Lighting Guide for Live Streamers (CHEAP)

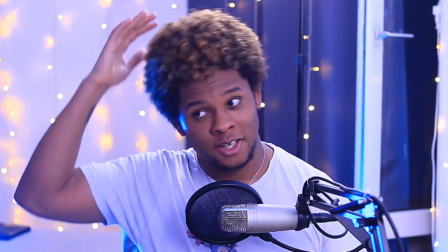495s
Mine is particularly high above me, so my hair, the top of my hair is really lit,
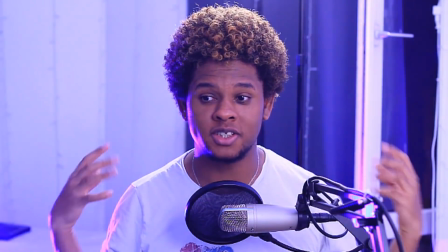501s
but it's also lighting my shoulders and really separating me from this background. And of course in the background, that has nothing to do with 3-point lighting, I have curtain lights, wedding lights, fairy lights, Christmas lights, whatever you want to call them. So if you would want to do something completely beauty, if you really want to play on that beauty factor, I would suggest having a big light source. If your light source cannot be big, then just diffuse the heck out of it. If you're using CFL light bulbs, they don't get hot. If you're using LED light bulbs, they don't get hot. You can even put paper. Parchment paper is better because it will resist the eventual heat. Or you can just bounce it at a white wall that will bounce it back to your face so you can get that soft light. So if you really want to go for that beauty, I would suggest your second light source could also be a soft light. That will give you only soft light in the front, and then for the backlight or the hair light, the rim light, you don't really want that to be soft because you really need that harsh light to really separate you from the background. I just realized by talking about harsh light and soft light, I also talked to you about light positioning, so I guess that's done. Now let's talk about money. I know you guys are already thinking, oh my god, he has this crazy light setup, he probably spent thousands of dollars. I'm a professional photographer and filmmaker, so I have kind of professional gear, but I do not like to spend money on gear. So if you think you need professional lighting for your stream to look good, you're wrong. And let me show you. If you're watching this from the United States, where most of my viewers are, you probably heard about clamp lights. We don't really have those here in France.
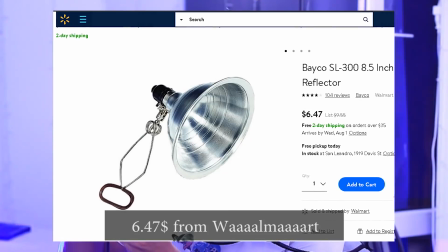600s
Clamp lights are kind of like this, but on top of that, you get this little aluminum ball that will project all the light in one direction, which is awesome. This little contraption thing probably cost about, I don't know, 7 euros, $7, and it comes with the cable. If you put an LED light bulb in here, or let's say you only have this type of light bulb, you don't want to spend any money, okay?
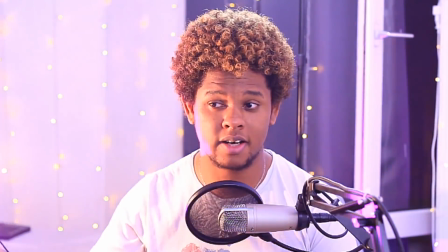621s
That means you have one source of small and harsh light, right? Since I'm using harsh light for my colored light, we can just replace it, right?
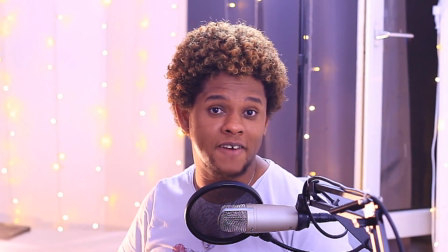630s
So it would look something like that. I put it off screen. So this is what it would look like if I have this light bulb replace my 50 watt LED RGB light. And if you're thinking, what about the front light? You're probably using one of those soft boxes that is already diffused, and on top of that, it's bouncing off the wall.
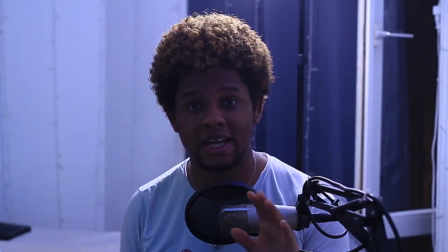648s
Well, you can also bounce those off the wall. Now keep in mind that I'm just holding this with my hands.
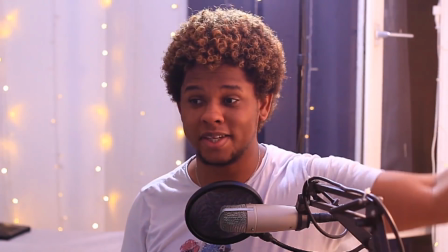653s
I'm not even positioning it right. This is me pointing it at the wall.
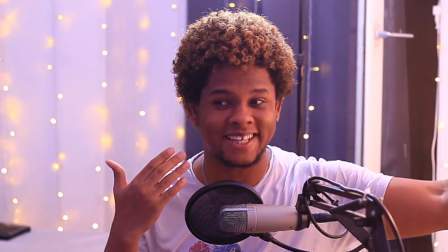659s
Look at that. Very, very soft light, right? Of course, we still have that yellow.
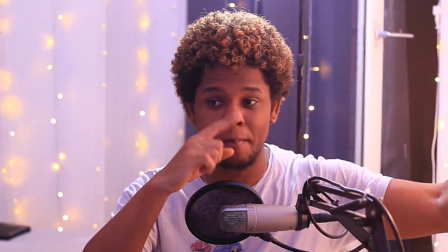664s
I can actually adjust my white balance to match this, except every other light is gonna look super blue.
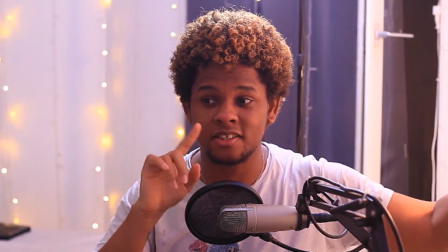671s
But let's try adjusting my white balance so it matches this color and it takes this light bulb as if it was white.
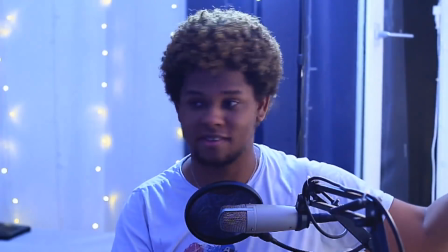677s
There you go. Now my camera thinks that this is white. I'm gonna place it kind of up front like that.
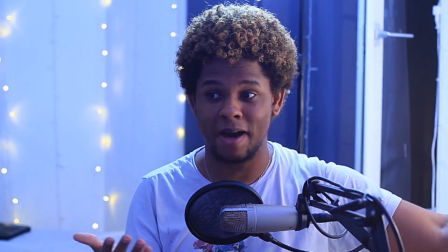683s
And here I have a light source that is bouncing off the wall and it's producing soft shadows.
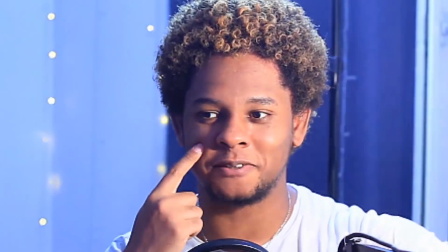689s
If I pointing it straight at my face, I'm gonna have harsh shadows. Of course, you lose some light intensity, but it doesn't really matter.
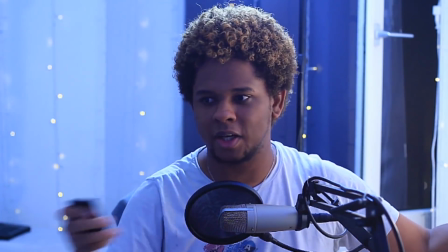697s
So let me put my RGB light back on.
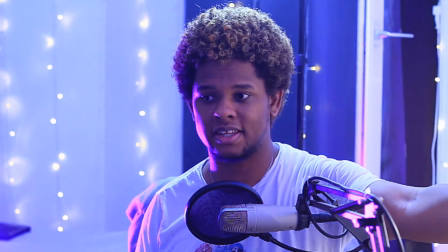700s
So if I had this kind of up front like that, I would still have a soft source.
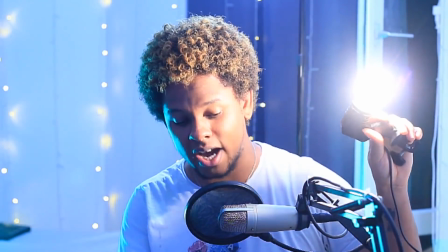707s
Now, those types of light bulbs are not good because they get hot. Like, it's really, really hot right now.
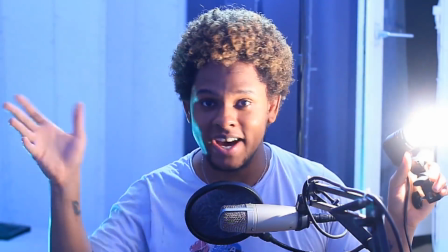712s
So to diffuse it, I would need something that would not catch on fire and that could stay a little bit away from it. On those things, you can put like those umbrella diffuser thing, but you don't need to know about this. This is like professional photographer stuff. Oh great, now everything is blue. And we're back.